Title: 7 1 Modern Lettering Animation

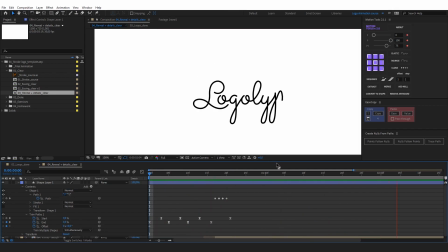Great. We've achieved a seamless transition.
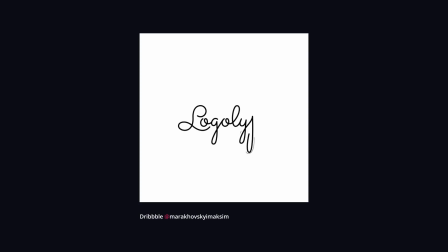Now it only remains to add speed lines, and we're done with revealing the lettering. Speed lines are essential to emphasize the speed of the movement. In our case, we've highlighted the speed of the loops. We're going to emphasize them.
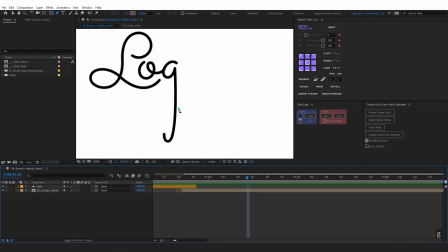For example, let's add it to the loop of the letter G. Let's draw a thin stroke that approximately repeats the movement of the loop.
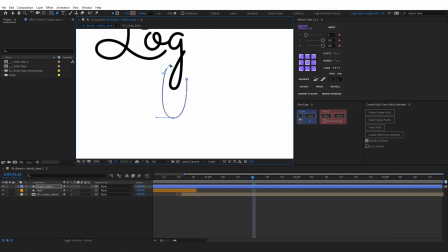Don't position it too closely to the object. Let's add the trim paths parameter. Let's animate its end parameter from 0 to 100.
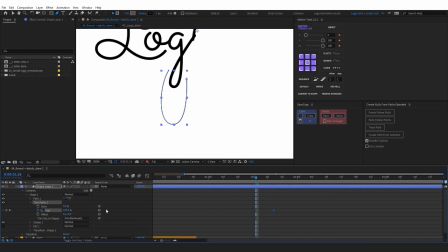Press F9 and adjust the speed graph.
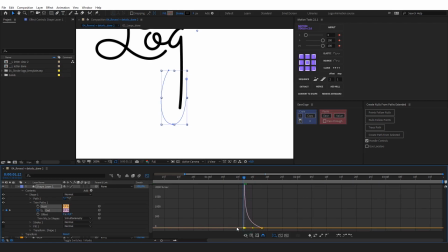Since the movement is sharp, we'll adjust the graph in such a way that it's as sharp as possible and smoothly fades out at the end. Let's copy the keyframes from the end and paste them to the start. Let's offset it by a couple of frames.
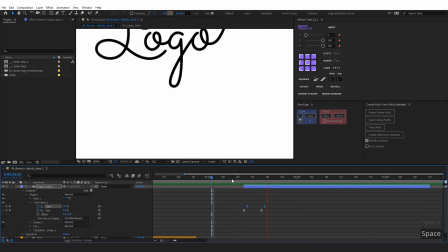We've got this animation. Too fast. Let's move the outermost keyframes aside. Adjust the path parameter.
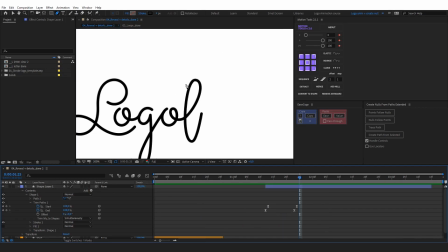Great. Let's create one more speed line for the letter T, for example.
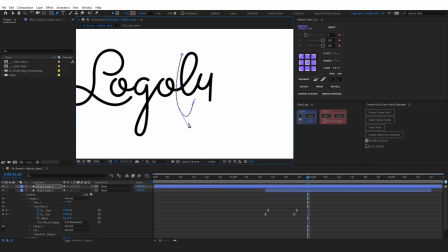Let's copy the already animated trim paths from the previous line and paste it to the new one.
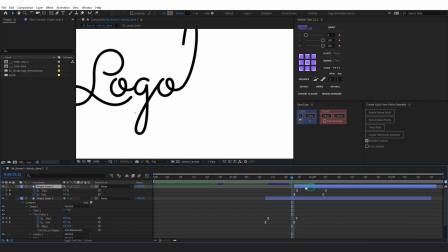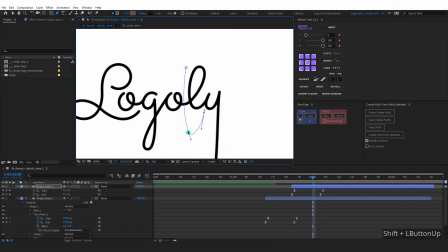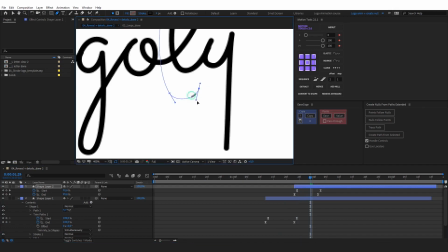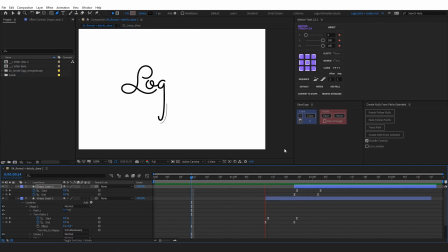Here are the two highlights we've got.
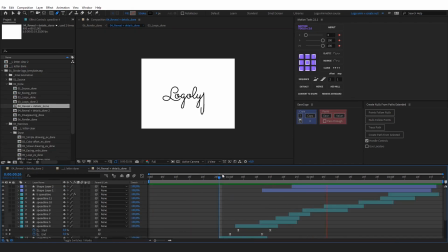Then we've similarly added more speed lines and got this animation. We've achieved this fast and sharp revealing of the lettering. What remains is to animate its disappearance.
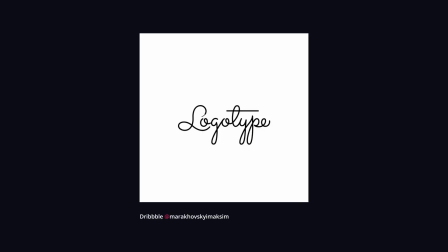We've animated the disappearance to be in line with the thin trail lines. Let's figure out how to achieve that in the example of the letter L. Let's apply trim paths to the letter.
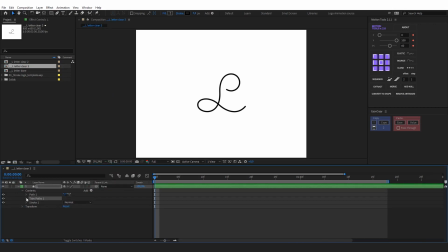Animate its end parameter from 100 down to 0. Let's adjust the easing so that it gains speed towards the end.
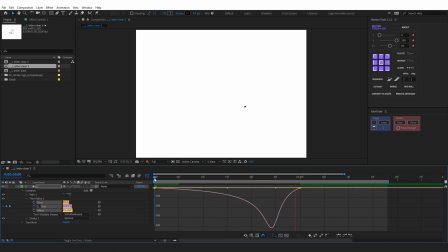This is a typical easing for disappearance. The smooth beginning serves as anticipation. Next, we have to create a couple of thin trails. Let's duplicate the letter, drag it underneath, and set its stroke thickness to 1 pixel.
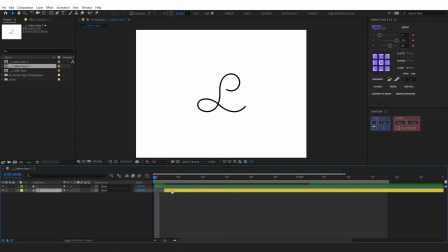You can see that a thin trail appeared. This is the lower letter that we've shifted in the timeline.